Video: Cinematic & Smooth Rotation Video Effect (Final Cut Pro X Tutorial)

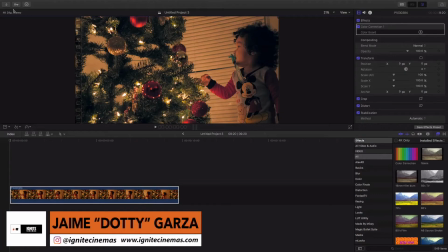[0:00]
Hey, what up, YouTube? This is Dottie for Ignite Cinemas. Today's Friday, so it's Final Cut Fridays!
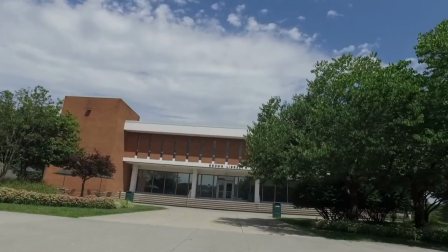[0:06]
And in this tutorial, I'm going to be showing you a cinematic rotation video effect that you can use in your video to add some extra depth of movement.
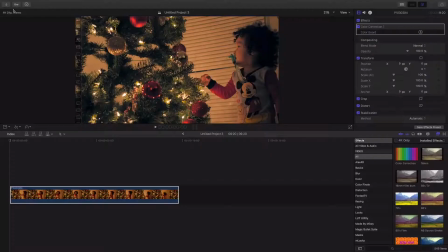[0:14]
Let's get it! Okay, so I recently found out how to do this effect. I've been admiring this video effect ever since I watched a lot of Martin Scorsese films such as The Wolf of Wall Street and Casino. They do this effect, and recently you see a lot of music videos doing this effect as well.
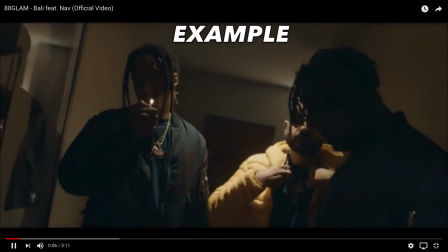[0:34]
And a good example of that is 88 Glam. They did this effect, really cool, a video they did with Nav.
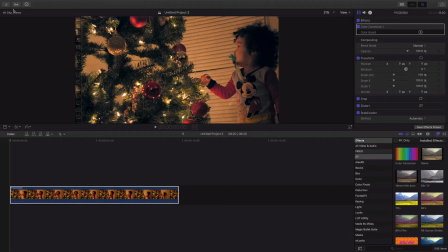[0:41]
Shouts out to the director. It's best that you use 4K clips, but it's not necessary. So I have my 4K clip loaded right here. It's my son admiring a Christmas tree. He is fascinated with it. And I'll show you how to do it in 4K and as well as 1080. So in 4K, you got your scene loaded up right here.
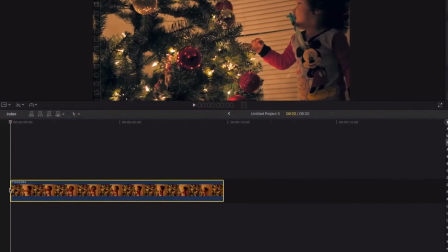[1:01]
And we're gonna highlight it, come all the way down to the left, and make sure that the marker is in front of that. Come over here to transform, and you're gonna add keyframes on both rotation and scale.
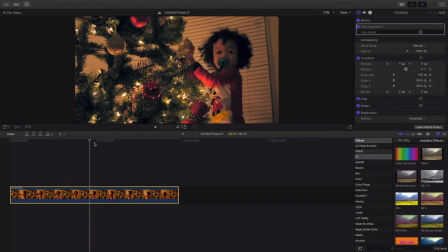[1:15]
Then we're gonna get our marker, bring it all the way down to so, while still making sure the scene is highlighted, don't forget that.
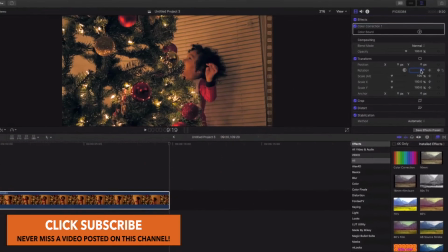[1:27]
And we're gonna come back to rotation, and we're gonna add a negative 10.
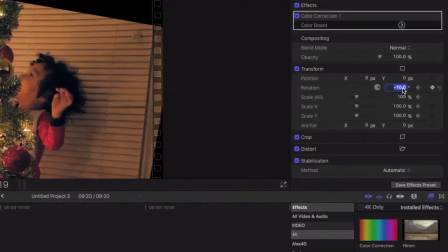[1:33]
Well, I'm gonna do a little bit more. Because this is 4K, and we won't lose quality in footage when we zoom in on it.
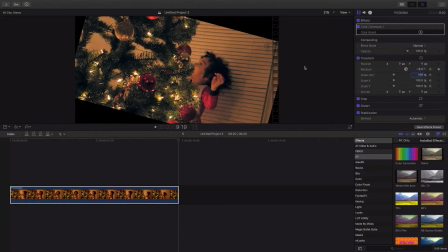[1:42]
So I'm gonna do a negative 15. And then you see these black spaces up here.
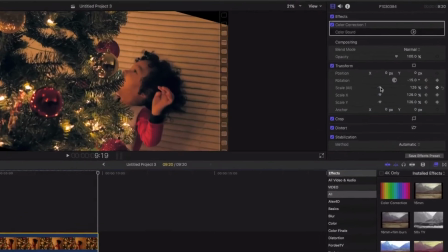[1:49]
We're gonna wanna scale up till we cover that completely, like so.
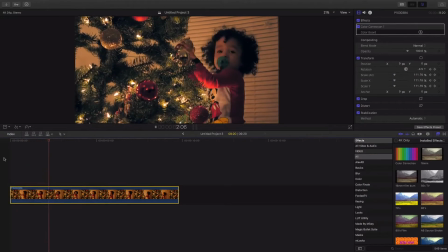[1:55]
And if we go back, you get a real cool cinematic look. It adds a whole lot of depth and butterness, and it's beautiful.
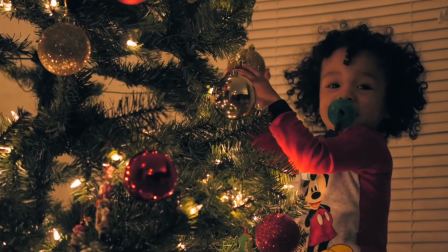[2:03]
And this is, I didn't do no movement in this scene. This is pretty much straight handheld, and I added this.
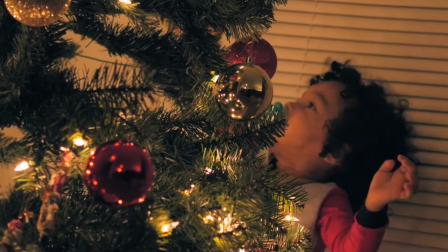[2:09]
This effect looks even better when you have some movements. So I loaded up my other scenes.
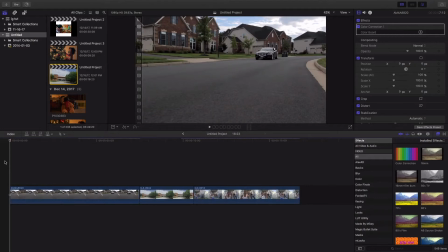[2:16]
These are 1080. I shot all these in 1080, and I'm gonna be adding the effect to all these scenes as well.
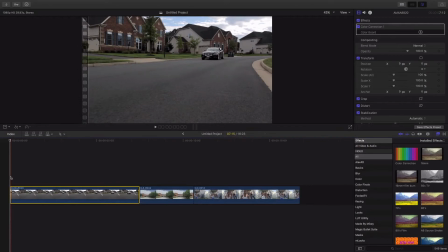[2:23]
So here's the 1080 scenes. We're gonna be adding the same effect to all these.
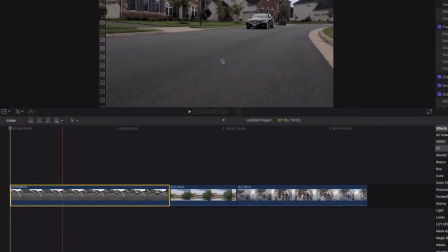[2:27]
Again, highlight it, come over to make sure the marker's all the way to the front.
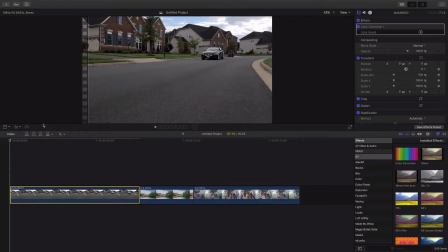[2:33]
We're gonna add a keyframe at rotation, add a keyframe at scale, come all the way down to the very end.
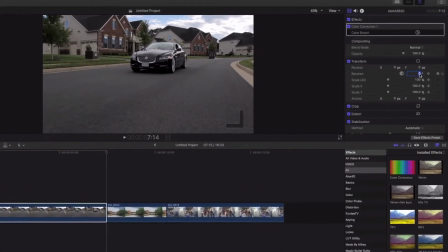[2:40]
And in this case, since it's 1080, I'm not gonna go as drastic as a negative 15 because I don't wanna lose quality.
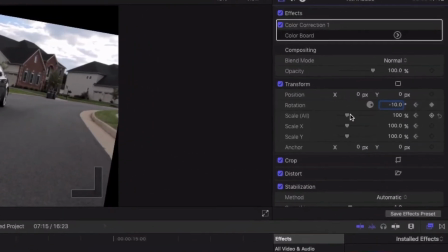[2:47]
So I might go negative 10 and then scale up like so.
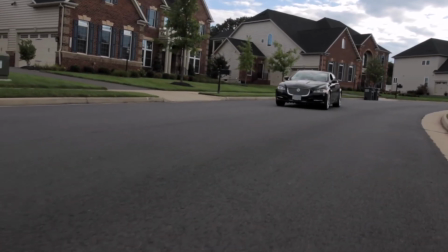[2:52]
You see that? It adds an extra movement, super cinematic, looks so awesome.
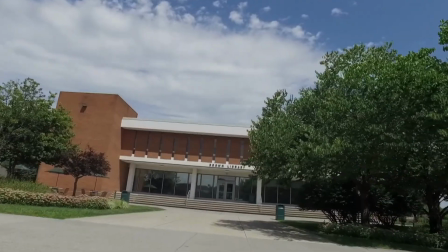[2:58]
And here's that same effect I did for some other scenes that I had in my hard drive.
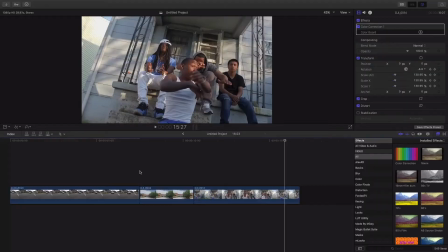[3:07]
Works great for your music videos, any video you do, sales video, promotion, you name it.
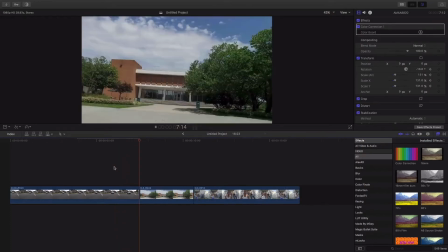[3:13]
It looks great on every scene, and you just add an extra flair to it that engages people's eyes. So.
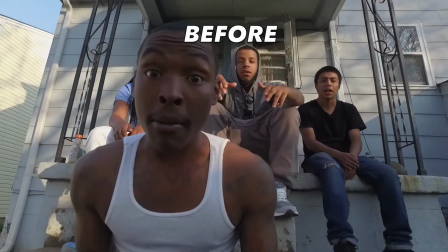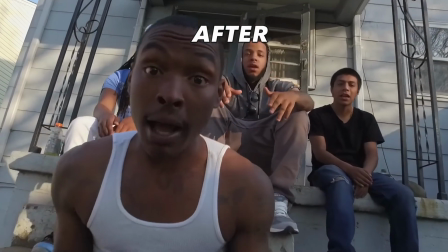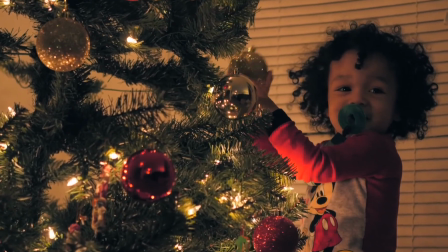[3:31]
This is how to do the effect in Final Cut. I hope this tutorial helped you out. If it did, please smash that thumbs up for me, give me a like.
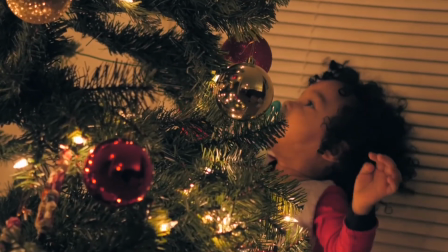[3:38]
And if you like this type of video and want to see more tutorials in the future, as well as vlogs and unboxings and reviews,
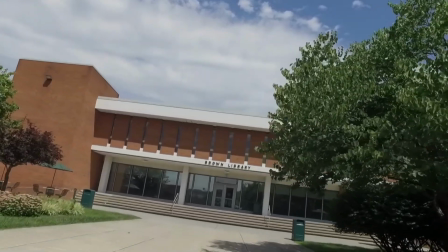[3:44]
please hit that red button, subscribe to the channel so you never miss a video.
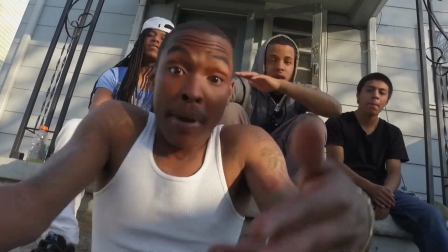[3:49]
And as always, don't forget to ignite. See ya.